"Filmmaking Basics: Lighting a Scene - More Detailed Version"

Hi, welcome to How to Light a Scene, more detailed version. In this video, I'll be explaining why you might want to light a scene and a basic method of how to do it.
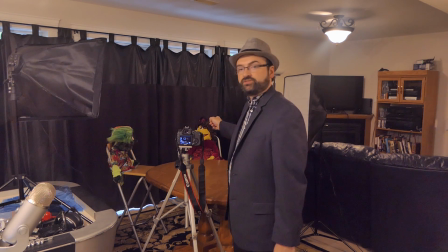So right now I have framed up my Muppet female character in a medium shot under 400 ISO, which is a good basic ISO to go with. That is essentially adjusting the light dark levels on it.
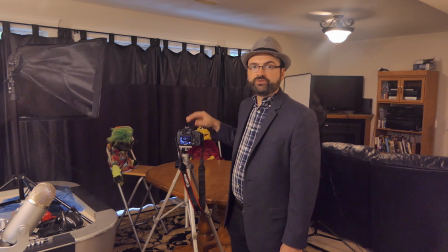It's also called gain. So 200, 400, they're good. Some cameras 160 are good too. But if you're going into the 640, 800, and above that, you might be introducing grain,
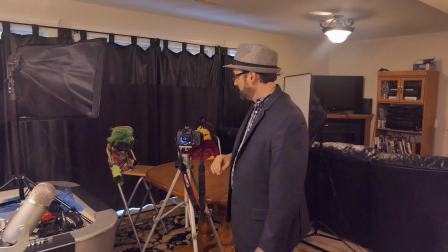which is like blotches on the screen, which some people don't really like, especially if it's a lot.
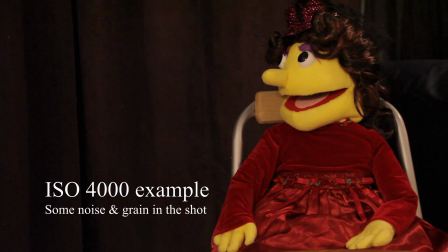And like digital noise, which is always ugly. So I've upped the ISO to 6400 here.
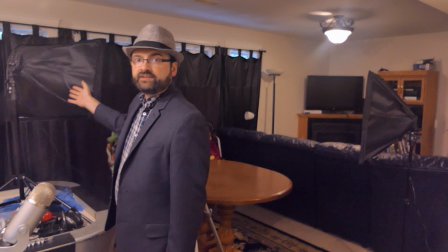So what I have here is I've set up what's called a key light because it will be the main source of light for these two characters.
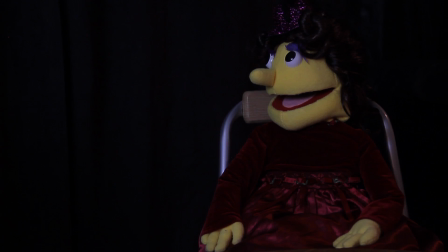And you might not be able to see it from here, but his face is quite dark.
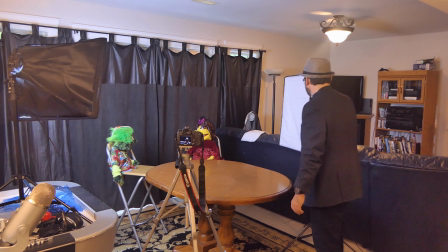So I have right here
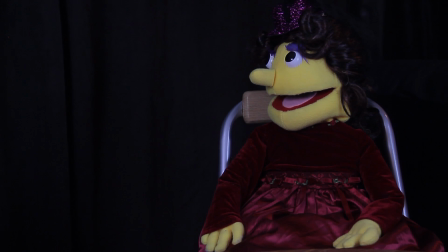a light that's called a fill light because it fills in the darkness on the face. And you could see right now that she blends in with the background there.
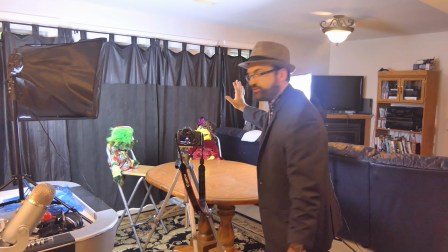So to create more separation,
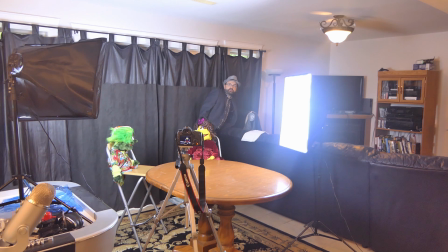I'm going to turn on what is called a backlight.
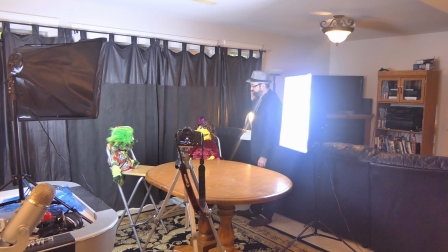So this backlight is a little too harsh because, like these other lights, these lights have diffusion. You can see it from here, this white screen. This is called diffusion. So that's to soften the light so that you don't have quite the harsh light.
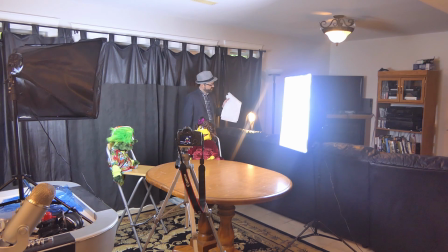So this here, this is just a shower curtain from Dollarama. Cost me $1.
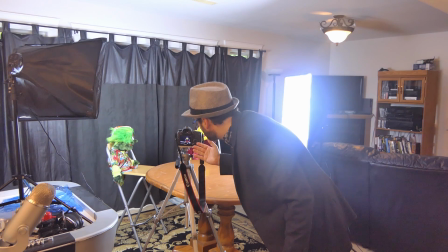So now you've got nice separation between her and the background.
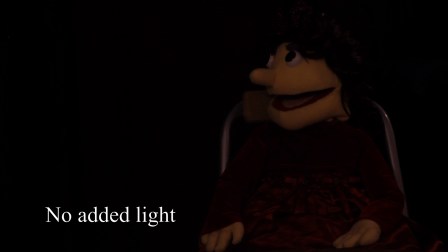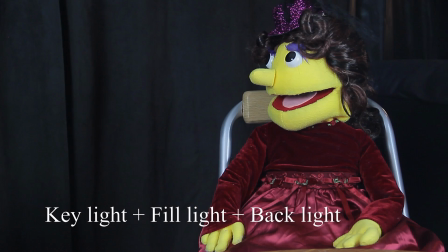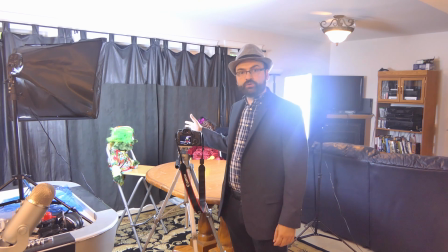So lights have their own color temperature.
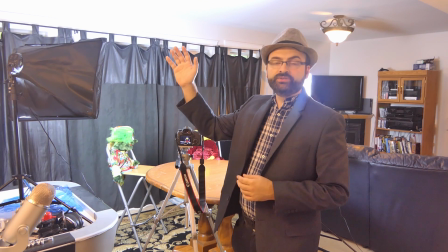So all that means is a high color temperature gives like a bluey kind of a light to it,
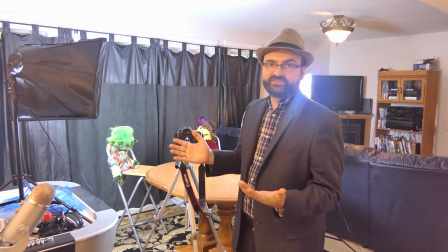just like the sun gives out a blue light. You know, it might sound kind of strange, but there you go, ultraviolet light.
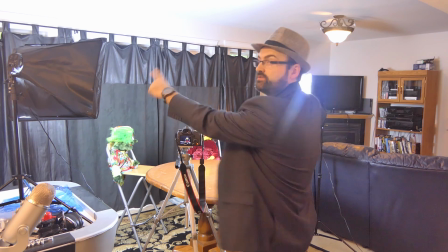So these two lights are 6500 Kelvin,
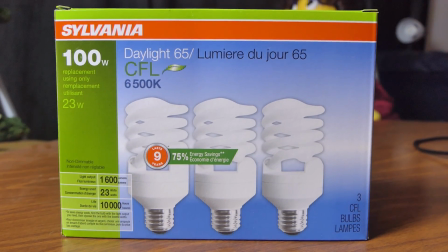which and outside is around between 5500 to 6500, which is great for accurate colors.
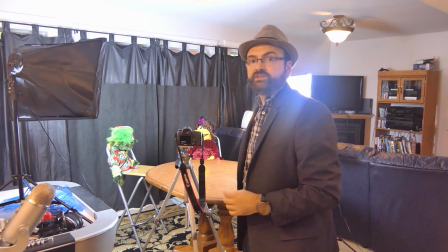Lights that you have in your house are usually around 2800 Kelvin, which gives like a yellowy orange kind of look to your
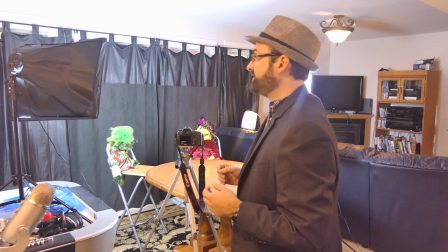subjects. So that can kind of skew the color temperature, the recorded color,
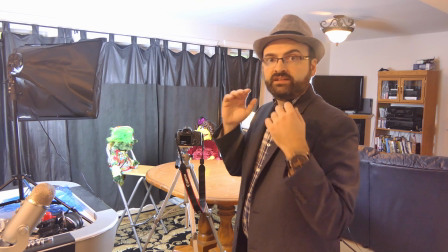to everything having like orange.
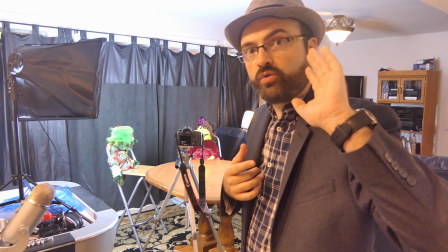Like right now I'm close, my face is orangey yellow because I'm close to the kitchen lights,
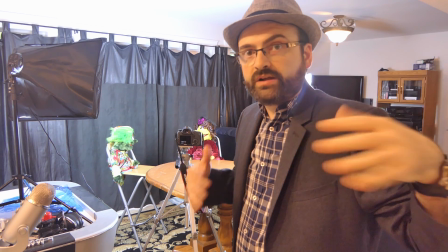which are around 2800 Kelvin.
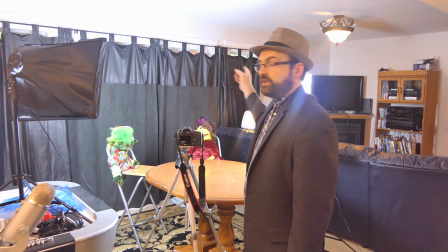So when you're lighting your scene, you could choose to pick colors,
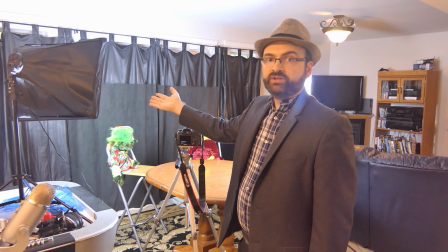pick a color temperature to give you good colors.
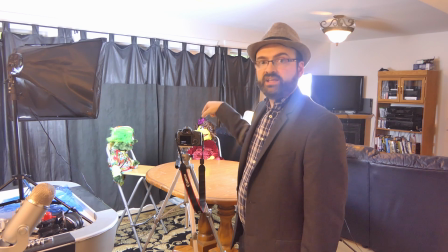Otherwise, you could adjust it in camera and just say, hey, this is the color temperature that I'm recording.